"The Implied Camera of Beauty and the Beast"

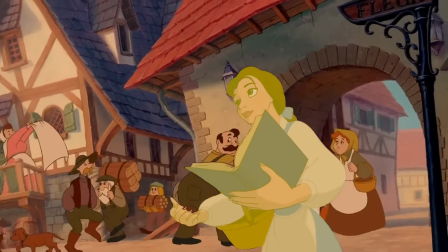Belle begins framed by the town, surrounded by people working.
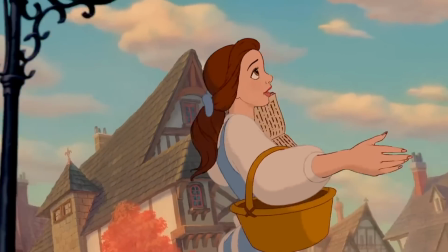As the shot continues, more and more of the sky becomes visible, and even the crowd is left behind as she looks longingly into a future where she is anywhere else.
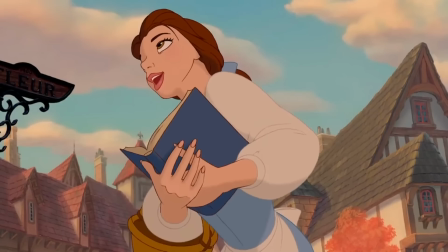So, how do we get from here to here? By mapping this shot, we can recreate the original gouache background.
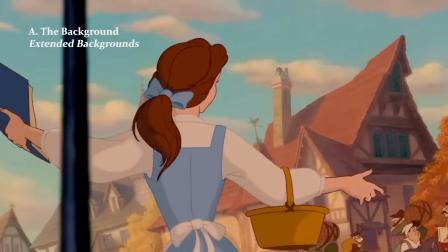You'll immediately notice how long it is.
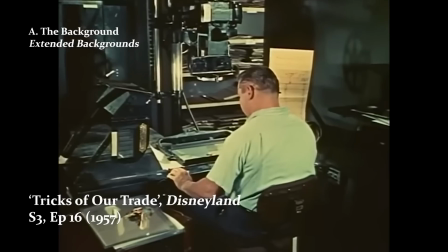I know I've been harping on about arc shots, but the actual practical shot here is a horizontal pan, and that's characterised by these extended backgrounds.
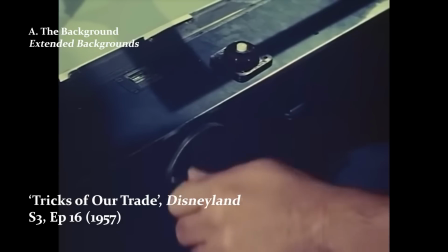In traditional 2D, the background would scroll a couple of centimetres each frame,
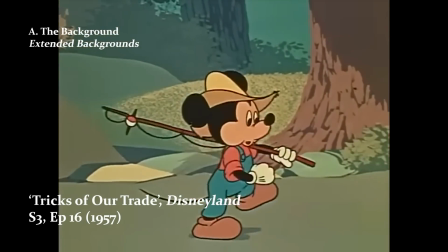which created an effect similar to a live-action truck shot, and that's what gives this shot its flow.
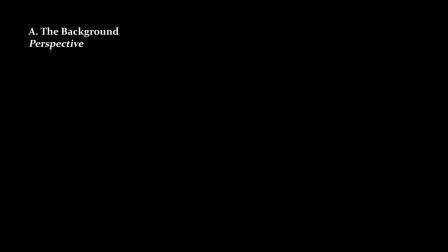Another takeaway is the perspective. It's not completely defined.
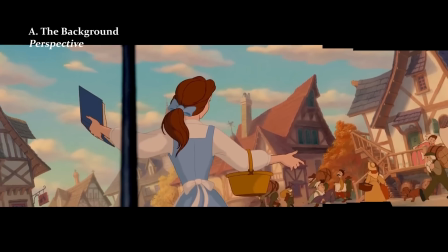Usually a shot like this will have a background on 5-point perspective, which is characterised by its spherical appearance, but not here.
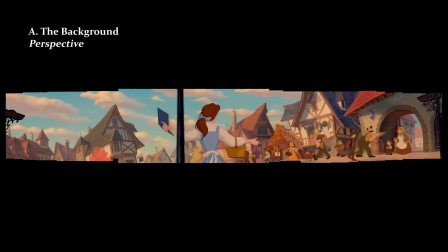If I add perspective lines, you can see that they don't really join in one place.
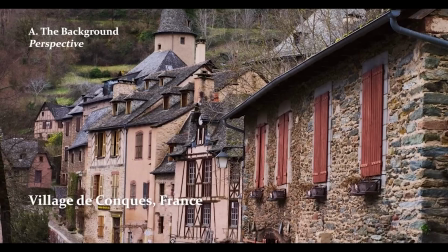Though there's certainly some crookedness to enhance the rural French architecture, this isn't the full reason.
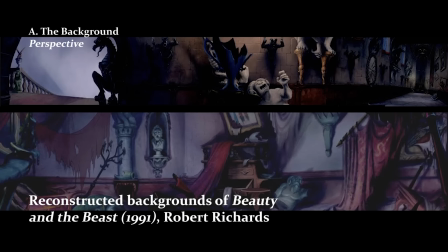In order to create the desired shot, the backgrounds can be heavily warped and distorted.
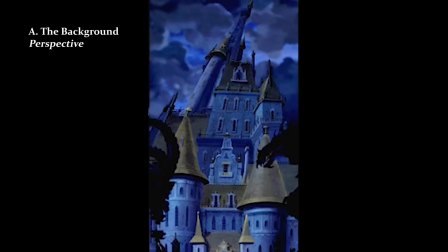Just take a look at this recreated vertical pan. The areas of the castle furthest from the camera are wildly distorted compared to the gate.
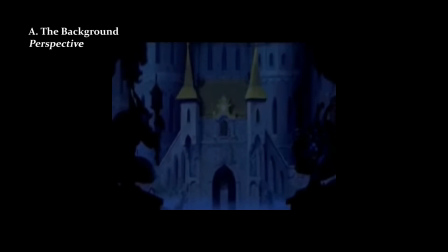They're actually in entirely different perspectives, but it works when the camera is moving and ultimately makes the scene that much more intimidating for the viewer.
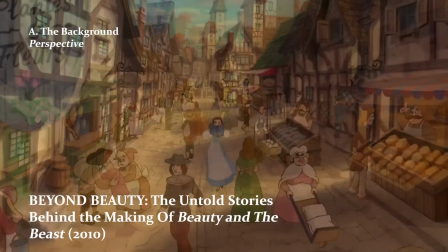It's this kind of detail that gives painted backgrounds an edge over 3D. The rules of perspective can simply be bent much further.
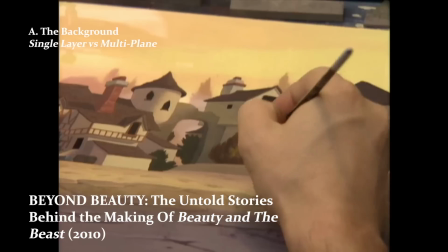Now, unlike a couple of sequences in this film, this shot uses a single layer background.
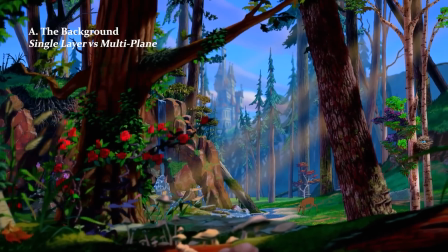This means that it was made more like a painting, unlike this shot, which has each of the elements of the background separated onto individual glass panels.
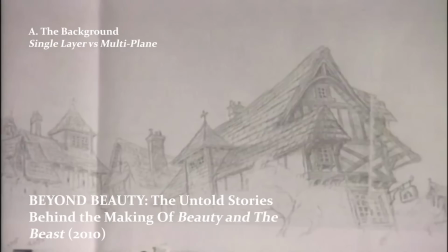There's a couple of things which the artist did here that add a little of that lost depth.
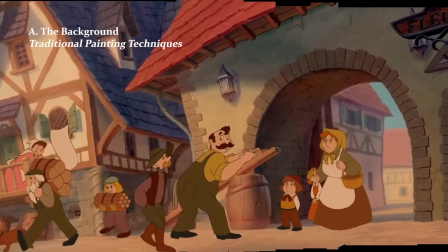The buildings closer to the camera have more texture and detail, and feel a little sharper when compared to the houses further away.
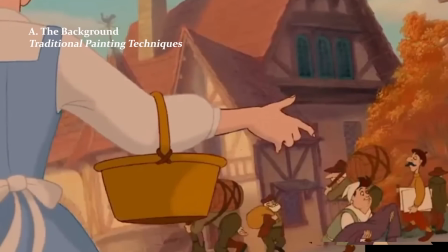There are areas of the painting that are less detailed, almost blurry, imitating a camera losing focus with more distant objects.
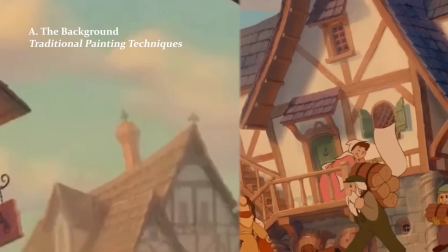These background houses even have a more bluish tint, emulating the real-life effect of Rayleigh scattering.
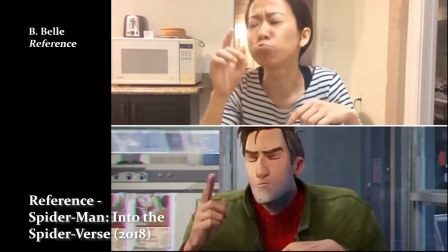An understated aspect of animation is using reference.
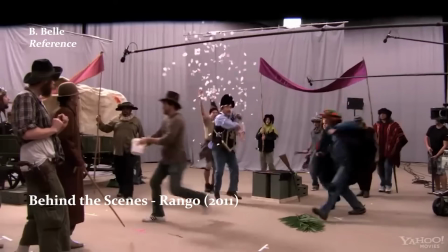It should really be considered part of the standard pipeline, and some companies will shoot their entire movies in live action before animating.
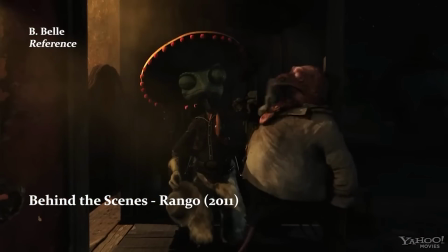Using reference doesn't mean that the shot will come out identically, as you can see when we look at these shots side to side.
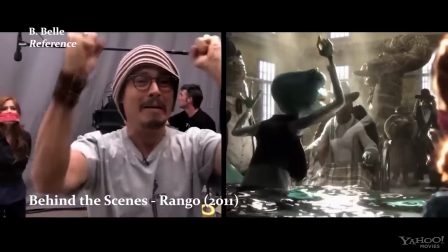There's still a lot of room for artistic license, it's just more grounded in the rules of perspective now.
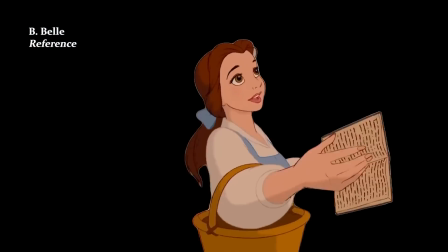Belle is actually the least important part of this entire shot, despite being its main focus.
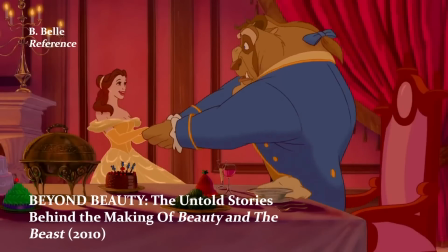Don't get me wrong, the character animation is beautiful and it takes an enormous amount of time to develop the skill required to pull off such a smooth turn.
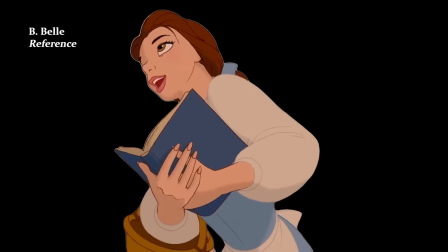But aside from the foreshortening with the hands, it's actually just a turn. A very complex and intricate turn, but a turn nonetheless.
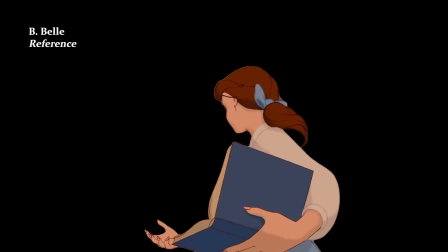There is one thing I'd like to point out in it though. During the progression of the turn, she moves deeper into the frame, closer to the camera.
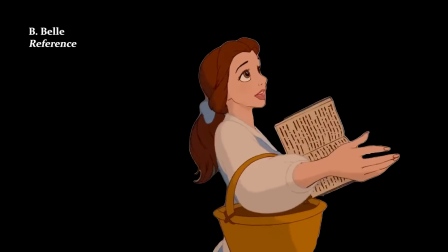If you watch carefully, you can even see where she's shifting her weight, and all of this subtly adds more dimension and texture to the scene. Now what I believe to be the most important part of the shot, the pole.
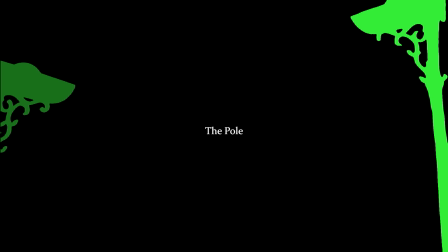It may seem ridiculous that I view this as more relevant than the protagonist herself, but hopefully you'll understand why in a moment.
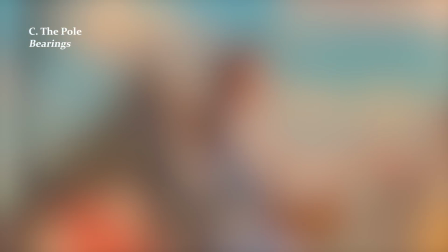The pole grounds the shot in a very specific location. From it, we can clearly understand the dimensions of the scene and where specifically she is in town.
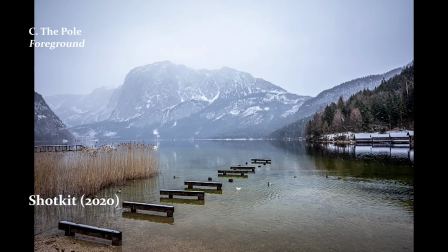As I mentioned earlier, many of the rules of cinematography come from the rules of photography, and foreground elements add depth.
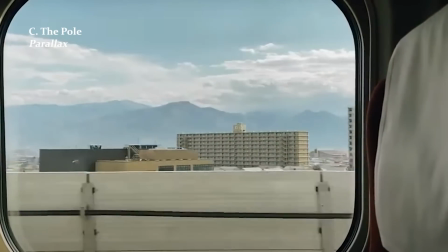There's a pretty specific aspect of creating depth in animation that I've intentionally left out until now.
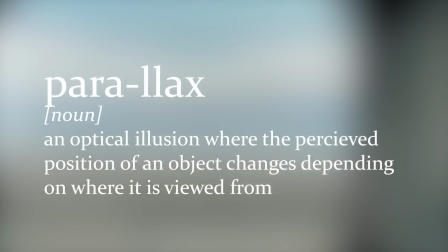It's called parallax, the illusion that objects seem to move when they're seen from different sight lines.
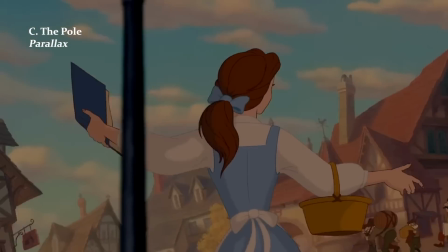Parallax is in play in this scene with the foreground, and it's all in the timing.